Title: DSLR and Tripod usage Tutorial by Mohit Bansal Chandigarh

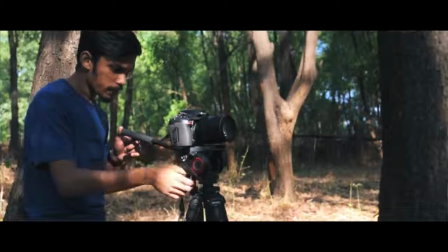(8:09)
So with a fluid head, you can actually move the camera in the direction you want and get those smooth fluid movements.
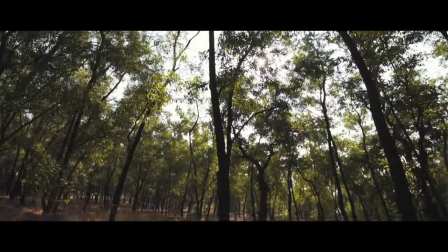(8:15)
And adding just a little bit of movement will make the video look much more interesting and pleasing to the human eye, and it won't be as boring as the static shot. So now, if you don't have any camera sliders, if you don't have any gimbal or a tripod when you're shooting, you can also shoot handheld. So what I do when I shoot handheld is I just use a faster frames per second.
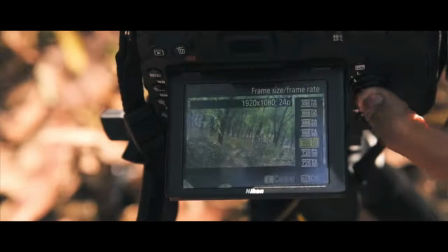(8:37)
Like in this example, I use the 60 frames per second option.
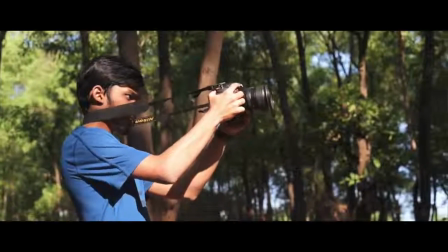(8:41)
And then I maintain maximum distance between me and the camera so that the tension in the camera strap is maximum.
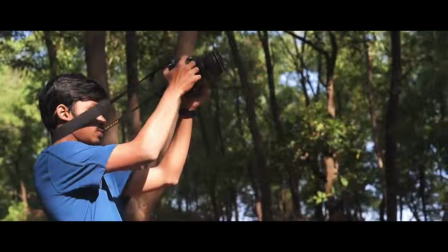(8:48)
What that allows me to do is it allows me to move the camera in the direction I want, and at the same time I get stable videos. So now when you shoot a video handheld, it's not going to be perfectly smooth, right?
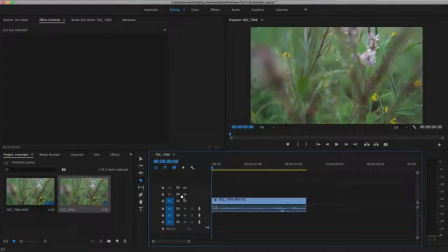(9:00)
So what I do, I bring the video into Premiere Pro and I use warp stabilizer. So warp stabilizer is an inbuilt effect in Premiere Pro. I use that, I nest a sequence and then I slow it down.
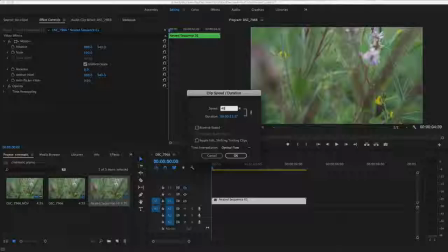(9:12)
That is why I shoot at a higher frames per second, so that I can slow it down and export at 24 frames per second.
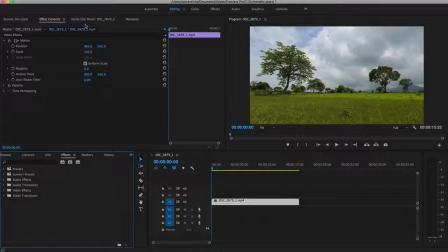(9:18)
So now if you have a static shot at the end, you can still add some movements and make your footage look more interesting in Premiere Pro as well. So now in this example, basically I'm going to add a vertical movement. I'm going to add a position keyframe at the start. I'm going to add a position keyframe at the end also.
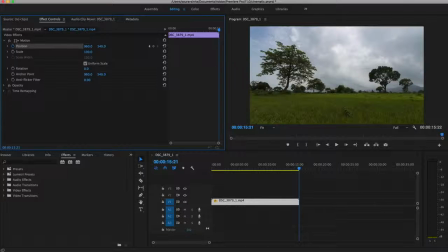(9:36)
So when I'm at the end of the video, I'm going to actually adjust my y-axis values, okay? I'm going to make the y-axis values a bit less so that the video moves a bit up. And to compensate for that black bar at the bottom, I'm going to scale my video.
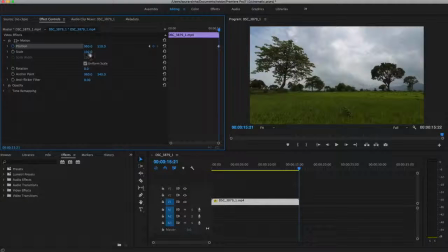(9:53)
So maybe about just about 106 or 107 looks great. And when you're happy with the position and scale, if you go through the video,
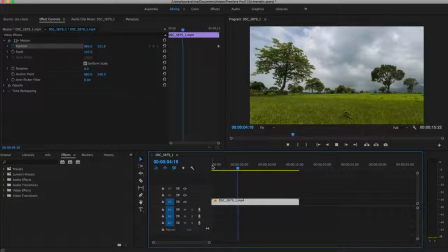(10:01)
you will see that we are slightly moving above direction very slowly and in a very gradual manner. Okay, and it looks very smooth. You can also reduce the distance between the keyframes to make the movement a much faster. So you have a lot more flexibility in post as well, right?
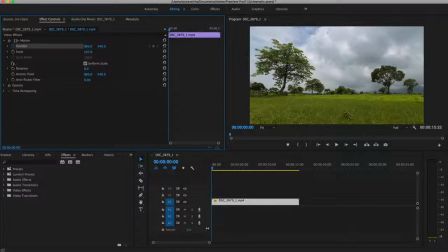(10:19)
And not only you can do horizontal and vertical movements, you can also actually zoom in and zoom out. So let's make the scale 100 and add a key point again at the scale at the beginning, and again at the end let's add a keyframe of about 125 again.
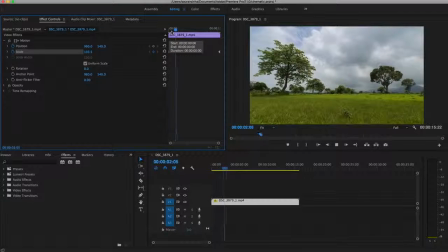(10:36)
So what happens is when I go through the video, I get a smooth zoom in movement.
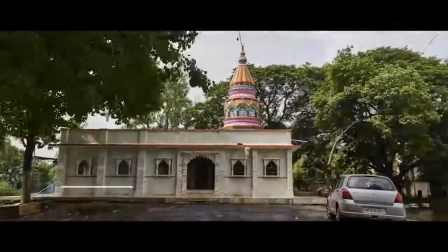(10:41)
So the last tip is to add some time lapses, hyperlapses, some kind of stop motion videos in your films. So overdoing it will look boring, right? Because it's not a video about time lapse, it's a film.
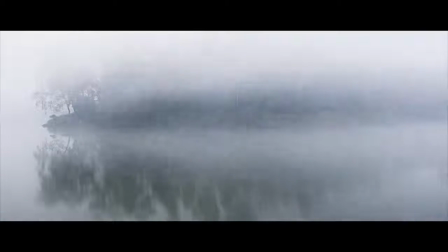(10:53)
So adding a short time lapse for a few seconds will just create much more interest. So make sure you are creative and make sure you're doing your level best with the gear you have and you shoot great cinematic videos. I hope you liked this video, guys, and if it did, press the like button. If you loved it, press the subscribe button. I will talk to you guys in the next one. Bye.